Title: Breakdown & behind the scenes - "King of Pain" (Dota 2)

Hello friends, as promised earlier in June, here's the video about that one other video that I've made. Well, as usual, I'll be explaining the thought and design processes behind everything, I'll be doing shot by shot breakdowns. And hopefully this time, I'm gonna try to make my video more entertaining and more condensed than the previous ones. And you can make it even denser yourself by using the playback speed option. Let's get into it.
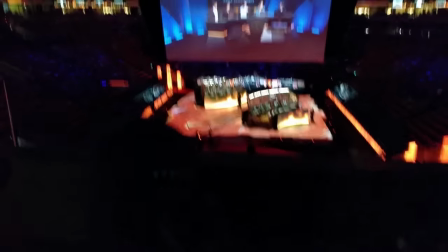29s
Before we jump into the thick of it, a quick word on why I made this in the first place. It was a few things coming together.
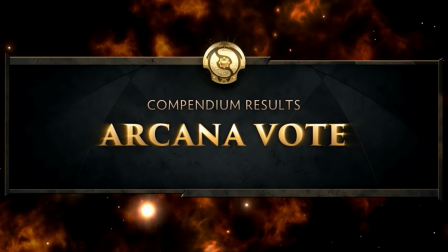36s
First, back during the International 2015, the two finalists for the yearly Arcana vote were Queen of Pain and Zeus, the latter one.
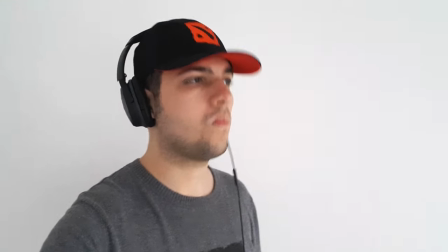44s
Second, at the time, I was also listening to a band I hadn't paid attention to since I was four, the Police.
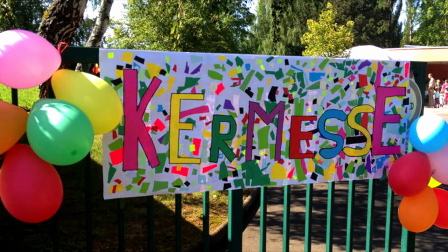50s
Back then, in elementary school, we'd have this sort of games fair at the end of every year, called Kermes in French, and there were prizes to win.
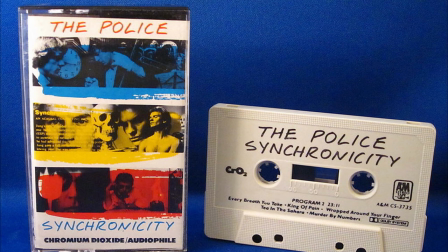58s
I won an audio tape of the Synchronicity album by being really good at fishing for plastic ducks.
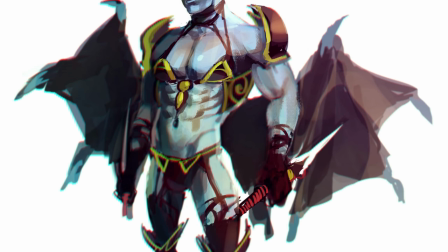64s
Third, I saw this old drawing by a friend, and all of this kinda clicked together and I started getting lots of ideas really fast.
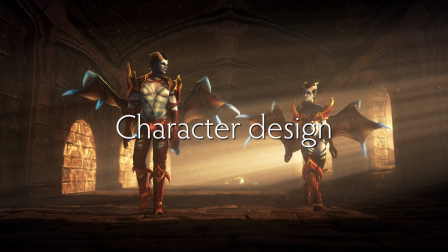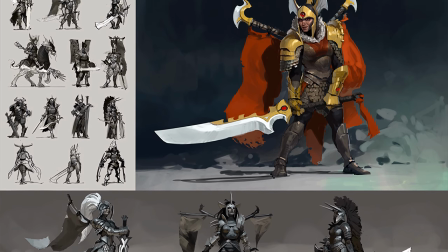78s
Character design is a tricky thing. In the case of Dota, while the game features, in my opinion, much better designs than its competitors, it compromised certain of them for fan service purposes.
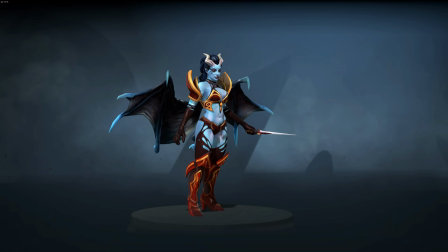86s
And so, in setting to create the male version of Queen of Bane, I figured it should be, in the end, as clean of a jealous swap as possible.
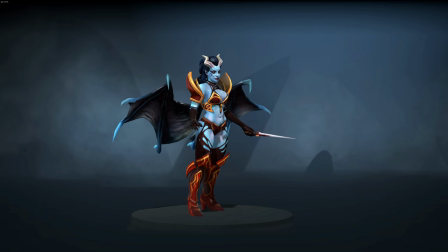94s
Much like the Queen is this attractive succubus that's pandering to guys, the King should be pandering to women and bi-slash-gay guys as well.
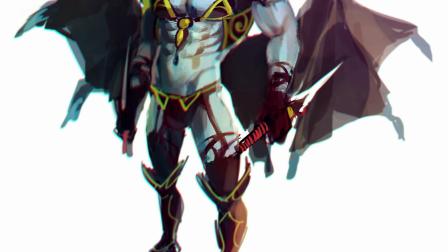101s
After showing the drawing that sparked the idea to a dozen or so people representative of this target audience, what became very clear was that it wasn't attractive.
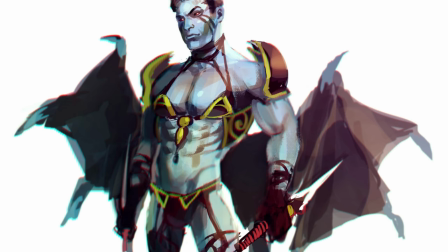109s
It came off as more of a parody, a joke, than anything else. What came back the most was, it's too drag.
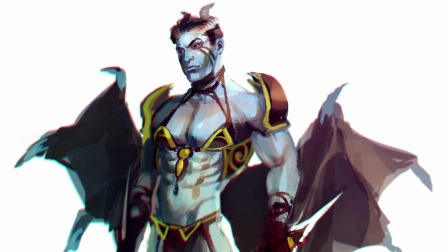115s
In hindsight, it was kind of abuse. He shouldn't have the same exact clothes as his counterpart.
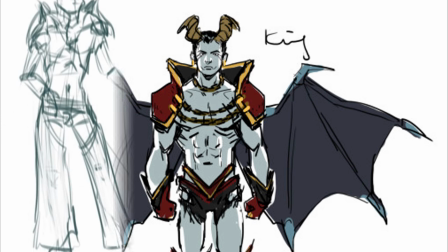119s
And so, the design was iterated upon and upon, until the final result.
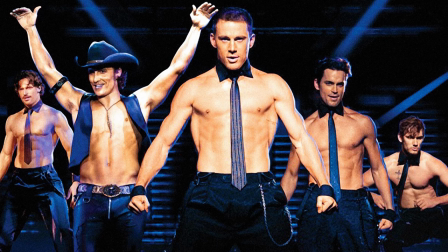124s
We settled upon a magic mic kind of stripper body, not too muscular.
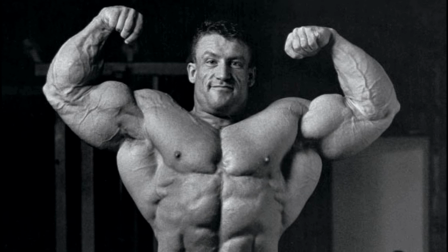129s
Guys often think that a hundred pounds of muscle mass is what is sexy to most women, but it's really not. Well, no one, especially me, a guy, can speak for all women, of course.
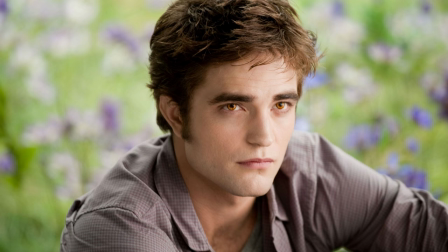138s
But my conclusion after this empirically driven design process is that fan service for women leans a lot more towards the Edward Cullen end of the scale.
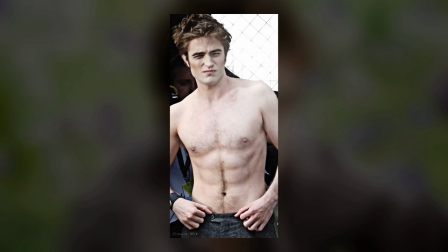147s
Nice sharp facial features, deep eyes, a toned body, not necessarily muscular, an Apollo's belt, and of course, a defined butt with shape.
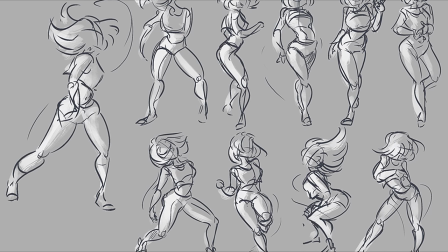156s
The body only does half the work though. What makes someone attractive is how they behave, and so that other half would be defined later in animation.
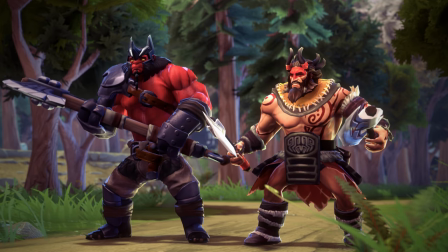163s
I've seen a lot of guys assume that the male and female characters of Dota are equally sexualized,
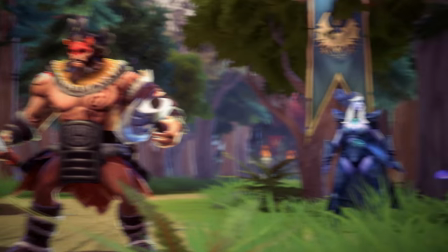168s
equating the gratuitous cleavage on most female heroes with the fact that heroes like Axe, Beastmaster, etc. are shirtless hunks of muscle,
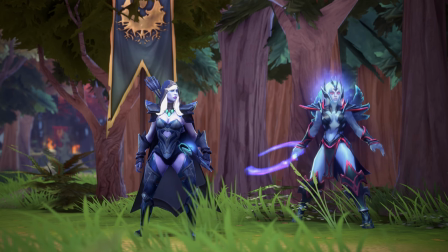176s
but it's a staggeringly huge false equivalency. Really, if you want to make fans of this for women, it's not hard.
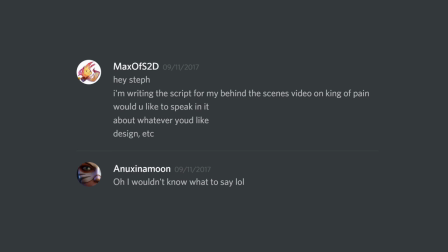182s
All you've got to do is ask them. Involving them in the process is even better, of course. It's Stephanie Everett, who most DOLA players familiar with the workshop know as Anuxi, who modeled the king.
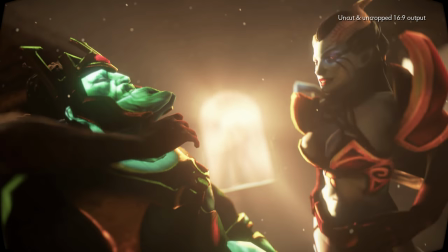193s
Overall, the design was treading quite a few thin lines. Being a parody versus being something badass that can stand on its own.
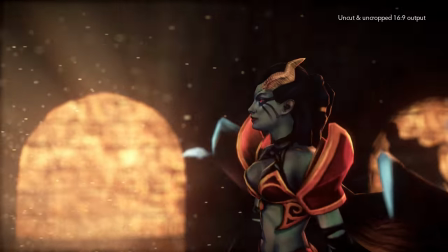201s
Being fanservicey enough versus having substance, not that the two are mutually exclusive but they tend to repel each other,
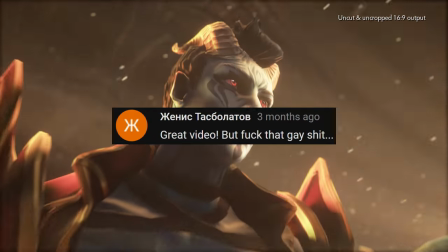207s
and having an actually sexualist guy versus not getting too much of the Latin homophobic reactions that tend to surface when you have sexualized male designs.
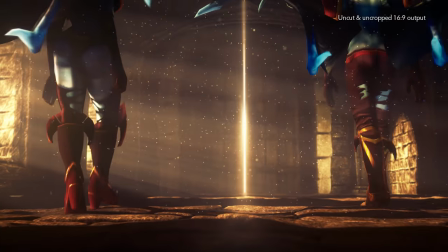215s
There's a lot more I could say on the subject but I'm not sure how to phrase it and I don't think it's this video's place to linger on it for too long.
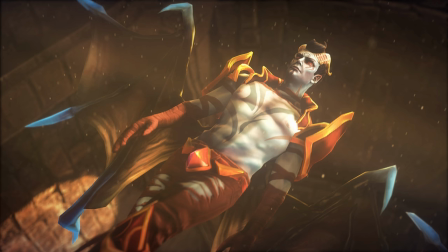222s
We could've gone a bit further and made him more scantily clad, especially for the pants, and we could've given him some more muscular thighs instead of going towards lean in order to maximize sex appeal. But when all's said and done, I think we settled in a place that's reasonably close to the ideal goal, and in their current form, the pants allow this gem to truly shine.
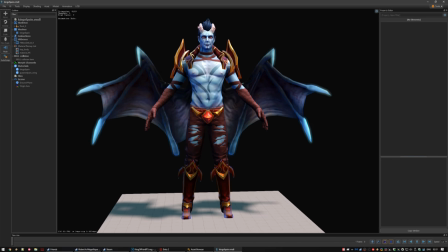241s
I love this gem, I really do. You can make so many puns of it. They're the family jewels.
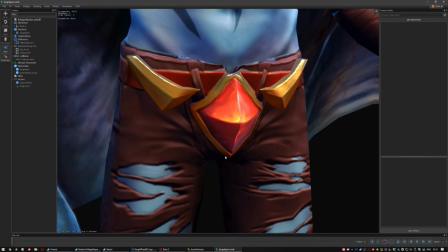246s
Diamonds are a girl's best friend. And of course, hard as a rock.